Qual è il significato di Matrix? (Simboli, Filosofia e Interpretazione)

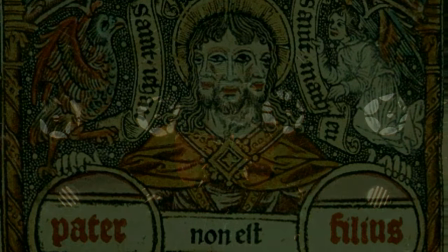252s
Il nome Trinity, per esempio,
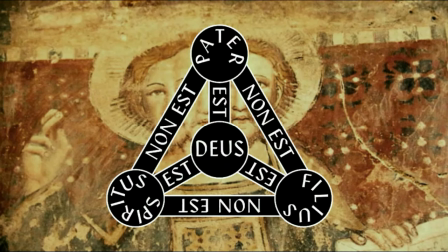254s
è un riferimento esplicito alla Trinità cattolica e il numero 3 viene ripetuto quasi ossessivamente lungo tutta la sequenza iniziale.
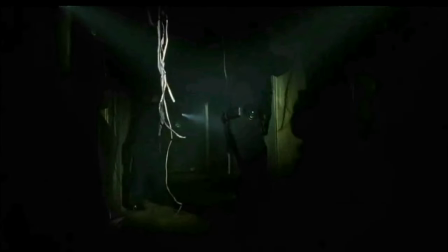262s
La donna viene infatti intercettata all'interno della stanza
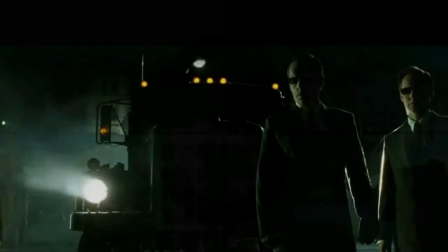266s
303 e inseguita dai tre agenti che incarnano le macchine senzienti della matrice.
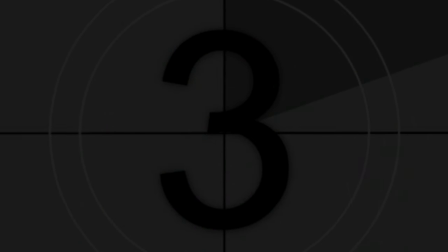272s
Quando fugge saltando fra i palazzi della città,
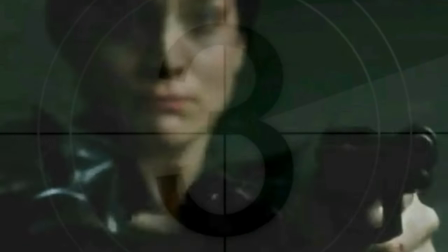275s
anche i resti dell'infisso della finestra in frantumi formano delle lancette di un orologio che segna le tre in punto.
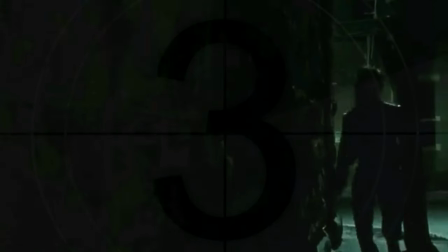284s
La scena si chiude poi con Trinity che riesce a scappare attraverso la hardline di una cabina telefonica,
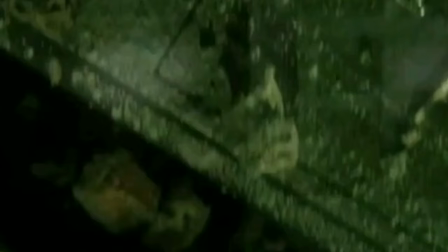290s
la quale lascia intendere che il telefono diventa qui un ponte fisico fra la realtà virtuale e il mondo oltre alla simulazione.
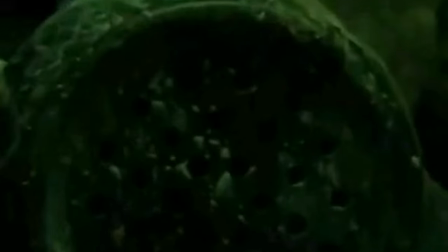Neo è l'anagramma di One, l'eletto, ma anche di Eon, il principio divino secondo gli gnostici.
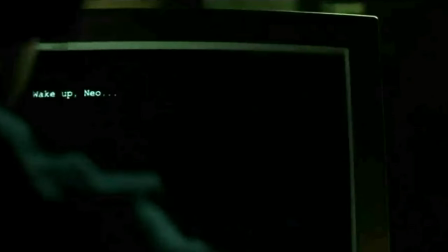316s
Il tema del risveglio e della liberazione dalla realtà illusoria è un elemento centrale per il cristianesimo occulto,
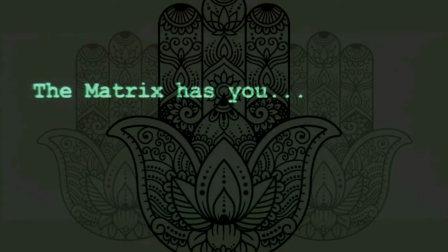323s
ma anche del buddismo e della filosofia di Schopenhauer, Cartesio e Baudrillard.
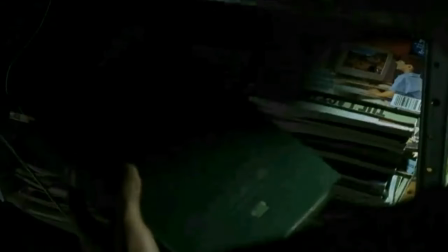329s
Neo nasconde infatti il frutto del suo lavoro da hacker all'interno di Simulacri e simulazioni, un saggio molto famoso dell'autore francese.
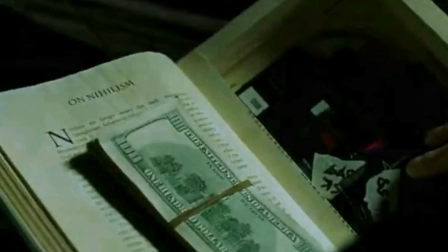339s
È interessante notare che l'ultima pagina leggibile del libro è proprio quella che apre il capitolo dedicato al nichilismo.
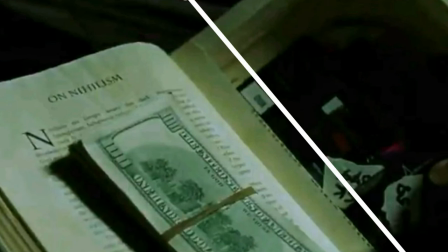346s
I soldi prendono il posto del testo, che è stato opportunamente ritagliato, creando un simbolo visivo della decadenza contemporanea,
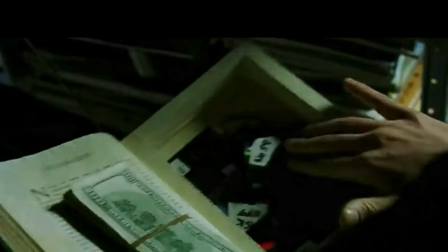355s
amplificata dal contesto scenografico che circonda il protagonista, il quale si trova nella stanza 101.
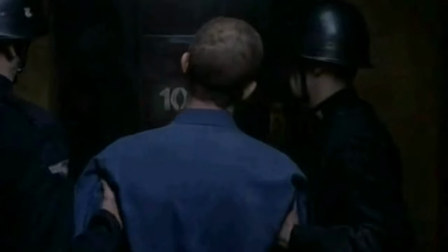363s
Questo è un riferimento indiretto a 1984 di Orwell, dove compare una camera analoga,
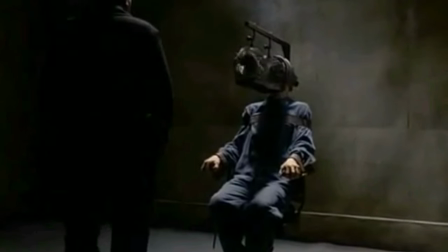369s
in cui venivano rinchiuse e torturate le persone finché non si convincevano di qualcosa che non era vero.
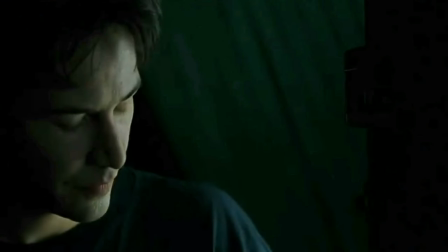376s Senti, io non so cosa ti affligge, ma dovresti staccare la spina.
Schwa invita Neo a seguire lui e la sua ragazza, che si chiama Dujour.
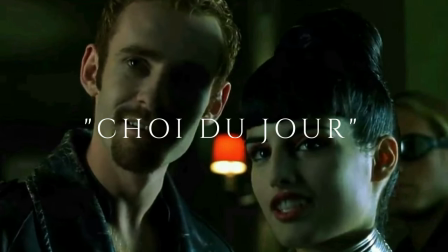384s
L'unione dei loro nomi crea la frase Schwa Dujour, che in francese significa scelta del giorno.
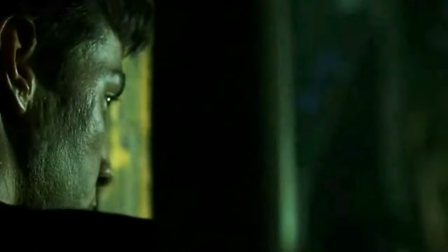392s
Neo decide di seguirli non appena si accorge del tatuaggio della ragazza e incontra finalmente Trinity, che gli parla di Morpheus e di Matrix.
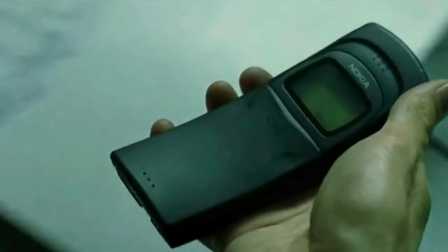400s Tu stai cercando lui.
Il giorno seguente gli viene consegnato un telefono cellulare con cui Neo può interagire con Morpheus.
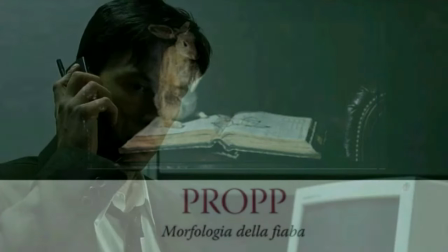408s
L'elemento tecnologico coincide qui con quello che Prob definisce aiutante magico all'interno dei suoi studi sulla fiaba.
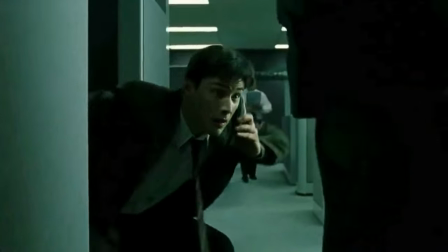416s
L'oggetto potenzia le possibilità dell'eroe della narrazione e gli permette di superare gli ostacoli posti lungo il percorso.
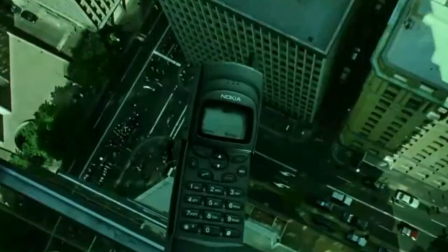424s
Non a caso, è proprio quando Neo perde il telefono che viene arrestato dagli agenti.
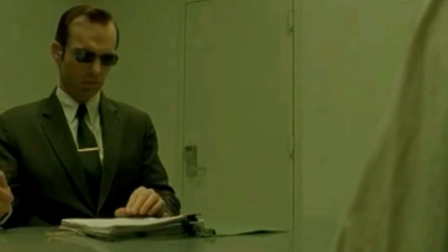433s
Durante l'interrogatorio, Smith ribadisce il dualismo del protagonista, dicendogli che solo una delle sue identità possiede un futuro.
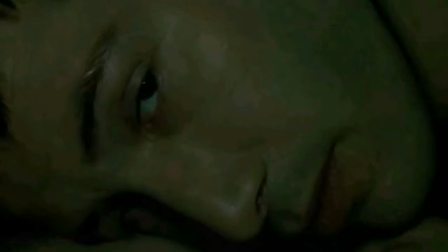441s
La scena culmina con Neo che si risveglia da un sogno che noi sappiamo essere reale.
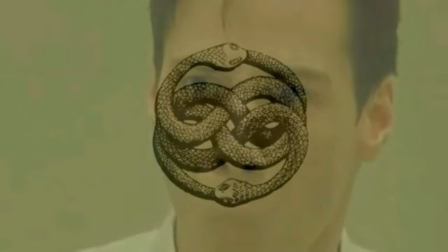446s
Questa ricorsività strutturale mescola i piani della narrazione e sottolinea il fatto che la dimensione onirica è
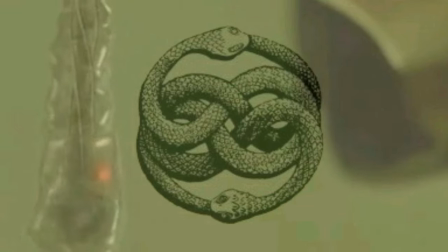454s
indistinguibile dalla realtà all'interno della simulazione virtuale.
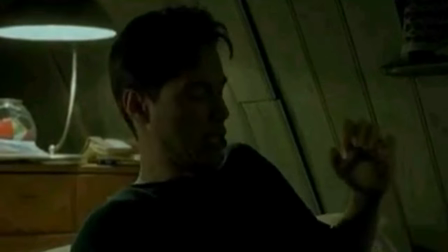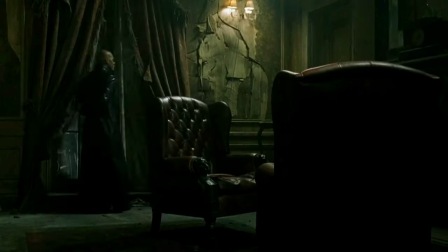466s
Quando Neo viene infine liberato dalla cimice e portato da Morpheus, avviene una delle conversazioni più importanti per comprendere il film.
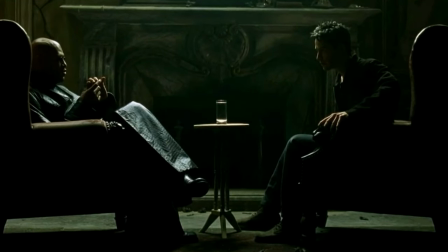476s
Morpheus descrive Matrix attraverso una serie di riferimenti ideologici che costellano l'opera.
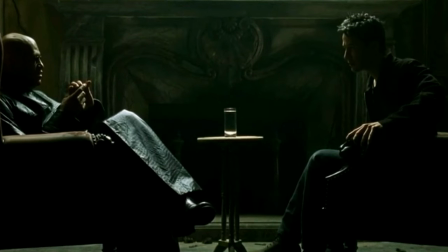482s Matrix è ovunque, è intorno a noi. L'avverti quando vai al lavoro, quando vai in chiesa.